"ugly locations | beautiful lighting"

Flats are your friends, and we're not talking about the shoes that women wear when they want to dance at a wedding. What is a flat, and why did it save you on this shoot? Yeah, so for budgetary reasons, the production company was like, we own this studio or have access to this studio, so it costs us $0 to shoot here. So that's a big incentive, because sometimes location costs you $5,000, $10,000 for a day. So they're like, can you make this work? And usually when someone in a production says, can you make this work? They're not really asking you, can you make this work? They're asking you, how can you make this work? They're kind of saying, can you make this work, as in, if you can't, you're not working on this. So yes. Can you personally, can you say yes right now? Yes. So obviously I was not stoked if we see some of the Artemis pictures.
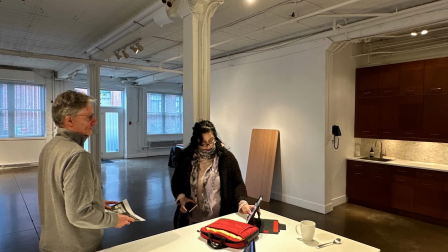294s
It's very much like a cinematographer's nightmare in terms of like white walls. no motivation, inopportune posts.
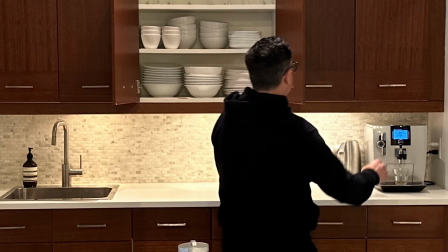301s
Immediately I talked to my production designer and I was like, how much would it cost to get a flat brought in? Because there was no windows in the sections that we needed to shoot this. The basic concept for the ad is we're having coffee in the morning.
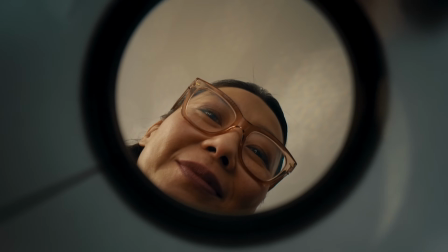314s
So it's not like I could switch the action to be at the front where the windows are.
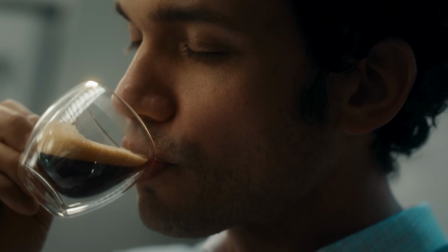319s
It has to be with countertops and cabinets and that like has to be a kitchen.
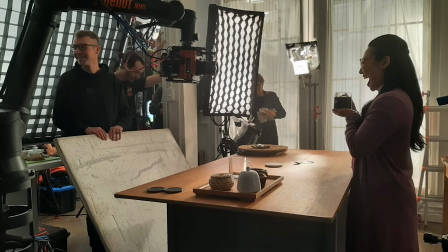324s
There's no way around that. You're stuck in that position. So you decided to bring in these flats with these giant windows. Why is that? Just now because you're tired of just all these white walls, you wanted something, or that you can push light through them?
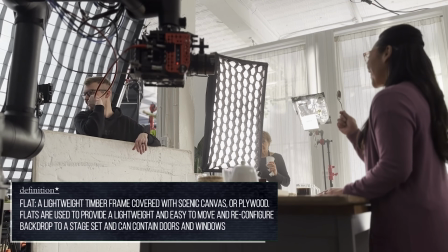335s
I did it so I could push lights for it because like I'm a big sucker for like as soon as you can motivate one light in your scene, your viewer is almost like every other move you make can be sold off that.
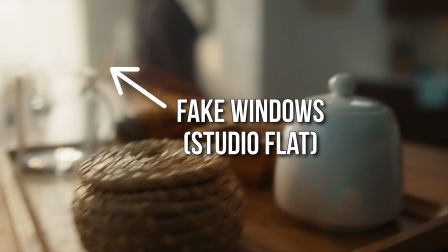347s
But if I just had like a big key light coming from the side and I never got to see that window to justify the key light, it would look more like a studio interview.
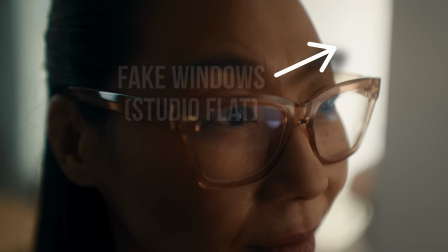356s
Yeah. And so all I needed was that glimmer of like, hey, there's sun coming from this window.
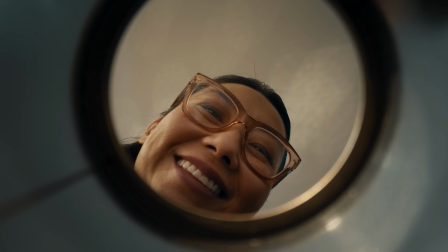361s
And then now you've set a key side, a fill side,
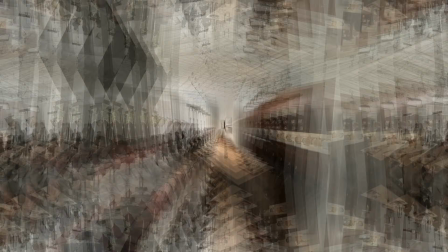364s
you have a 180 and you can start making coverage around and having it all like make sense. Amazing. One thing I just wanted to point out is you have this room here and you have all this space here.
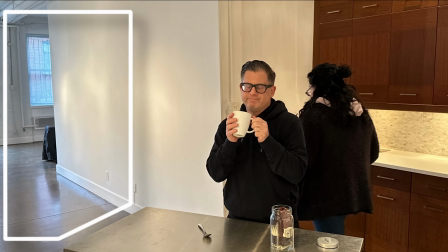376s
And sometimes as cinematographers, we think, ooh, depth.
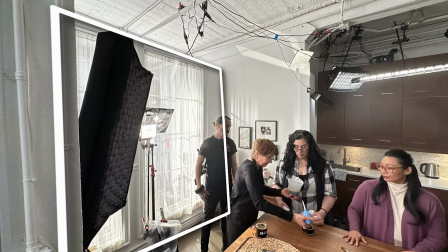380s
But what I feel like you did is you said, no, I'm going to throw a wall in here and I'm going to be able to do whatever the heck I want.
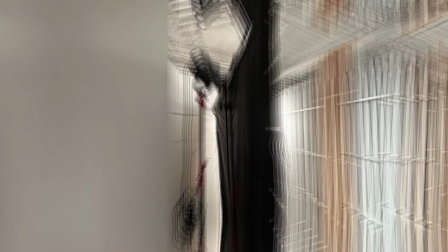387s
You have all this space behind here. You have this whole room to work with. And really, this was a macro commercial at its primary. Yep. It was more so about this product. So it doesn't seem like you're as concerned about creating a room full of depth because you're not having people move around a space. It's about the gimmick is the robotic arm, the product, and the camera moves. Yeah, so and like I think that's an important thing as like a creative cinematographer. When you look at the concept, like you kind of want these big, vista shots in all your things.
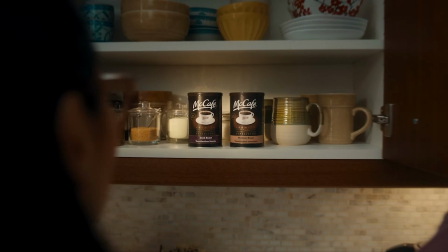420s
And the creative for this one is people enjoy coffee in the morning. That's it. It doesn't go deeper than that.
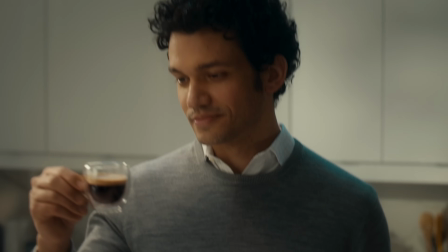425s
So you kind of are like, well, the coffee's kind of the star here. So how can we jazz that up?
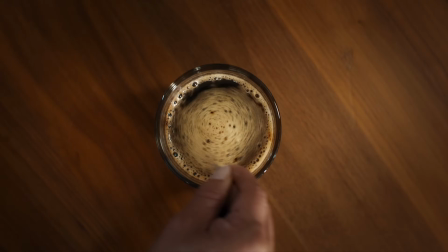431s
How can we make the shots more interesting given the limitations of, the location,
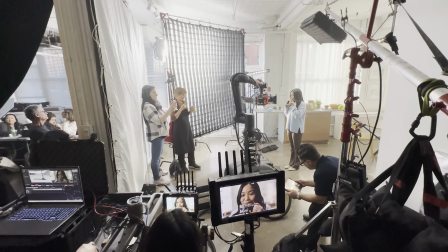436s
the fact that we have to have a pour shot, we have to have a smell the coffee shop, we need to have a sip shot.
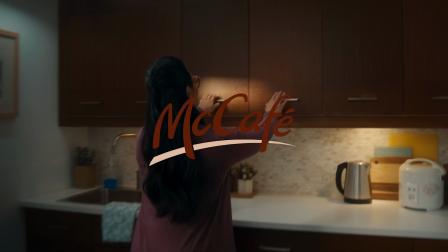442s
The first part of the creative deck was for person opens cupboard and reveals which coffee they want to choose. And as a cinematographer, I'm always trying to pull people off the wall. So being told like your first shot has to be inside a cupboard, I'm like, so we're already 1 foot against a wall.
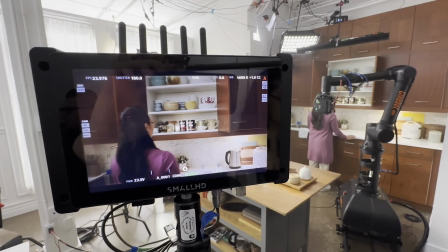460s
It'll be white inside that cupboard. So I was like, how do you make person opens cupboard interesting? And that's kind of, I like those challenges. And so you decided to do a camera move from that.
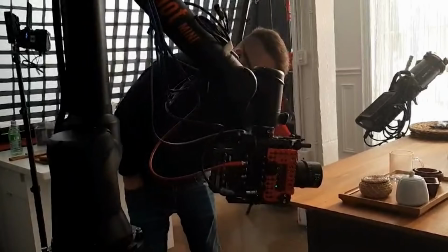472s
Yeah, so this is where I was like, okay, if we're saving money on the location, can we get the robot arm out,
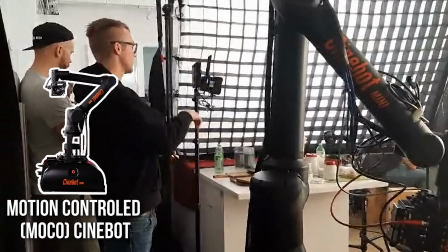479s
which is basically the Moco motion-controlled robot arm where your camera goes on this
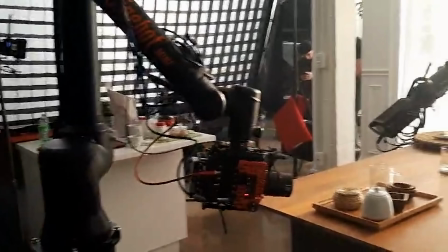487s
3-axis programmable robot arm and it moves in real time and it's extra repeatable.